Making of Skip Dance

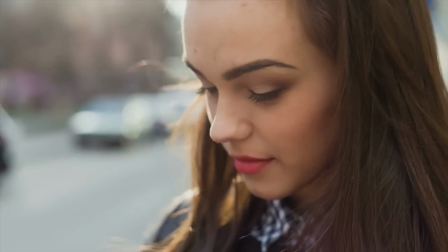(0:00)
With a target audience of modern women regularly engaging with trends and styles online,
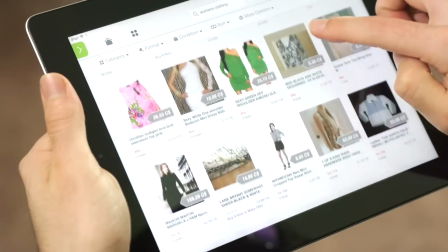(0:05)
Skip set out to create something that would grab their attention and feel relevant to their world.
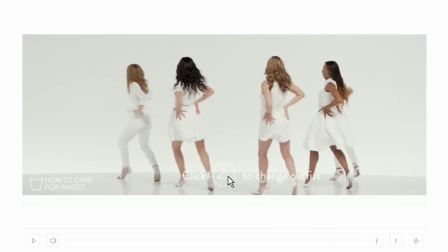(0:10)
The answer? An interactive music video on YouTube that replicates the sensation of online clothes shopping
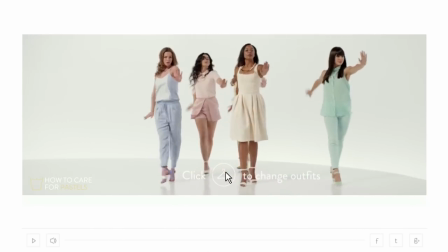(0:17)
by allowing viewers to switch seamlessly between multiple outfits at the click of a button.
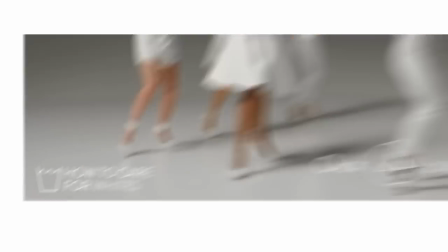(0:22)
Each outfit change comes with helpful tips on how to care for them.
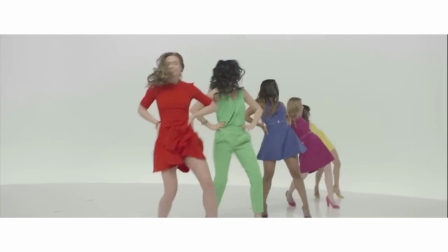(0:27)
Rather than relying heavily on post-production or computer trickery, it was decided that the effect should be achieved entirely in-camera,
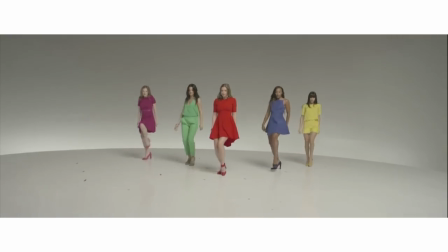(0:35)
by making a separate film for each of the nine outfits and switching between them to give the illusion of the clothes changing.
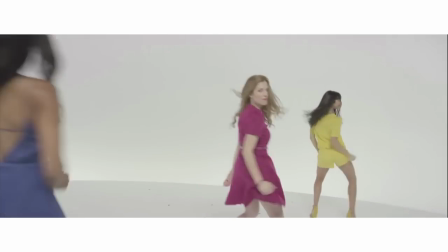(0:42)
The simplicity of this approach brought with it a huge production challenge.
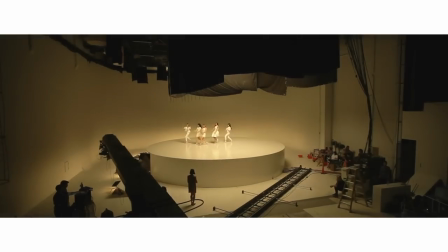(0:47)
It required that everything else, choreography, positions of dancers' limbs,
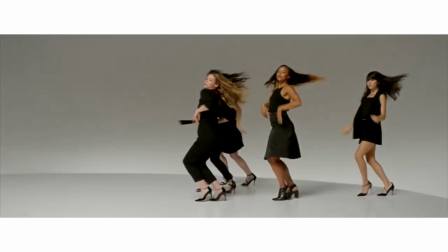(0:52)
facial expressions, camera movement and lighting had to be exactly the same from one film to the next.
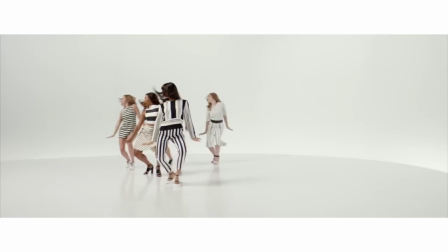(0:58)
If that weren't achieved, the effect would be lost and the whole project would fail. The key was careful planning.
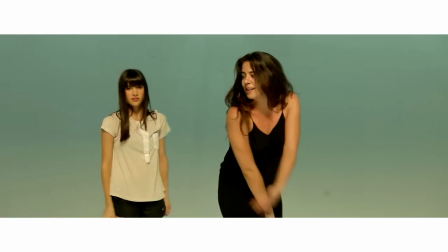(1:06)
First, the choreography was meticulously mapped out to the music track. Once agreed, an extensive motion capture process began.
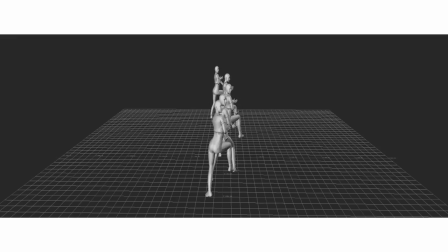(1:13)
The mo-cap data was then turned into a complete pre-visualization of the film.
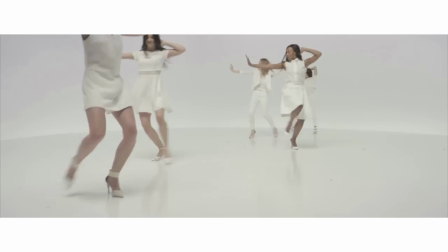(1:18)
With this previs, the camera movements, framing and edit could be decided up front,
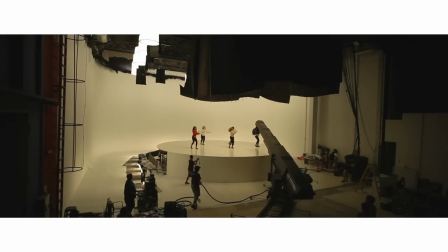(1:23)
allowing a precise programming of a motion control camera to replicate the camera moves identically, time after time.
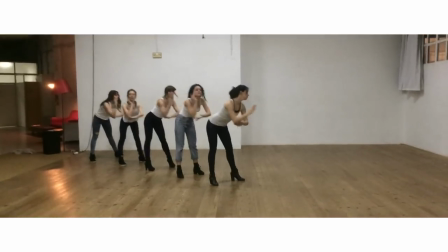(1:31)
After extensive searching and several rounds of casting, a world-class line-up of dancers entered rigorous training in the weeks leading up to the shoot,
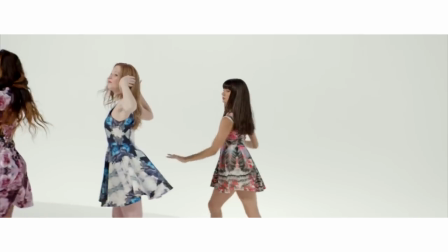(1:39)
achieving such a level of precision and synchronicity that the differences between takes would be imperceptible.
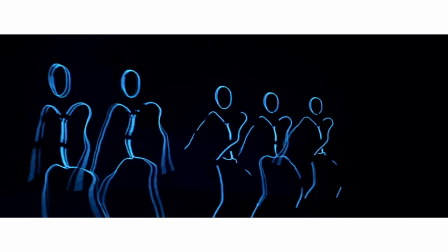(1:46)
Viewers could also discover hidden content that playfully entertained and surprised to encourage repeat viewings.
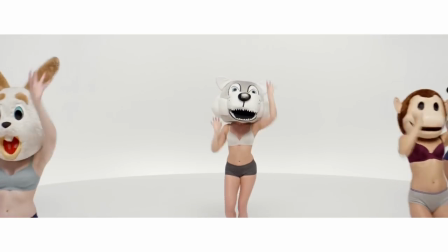(1:53)
The result? A fully interactive and totally seamless music video,
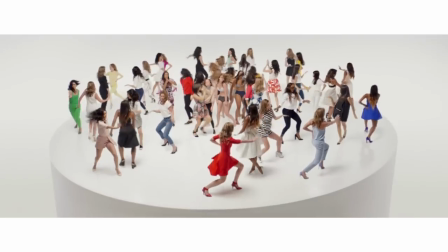(1:59)
pushing both the capabilities of YouTube and the perceptions of the laundry category.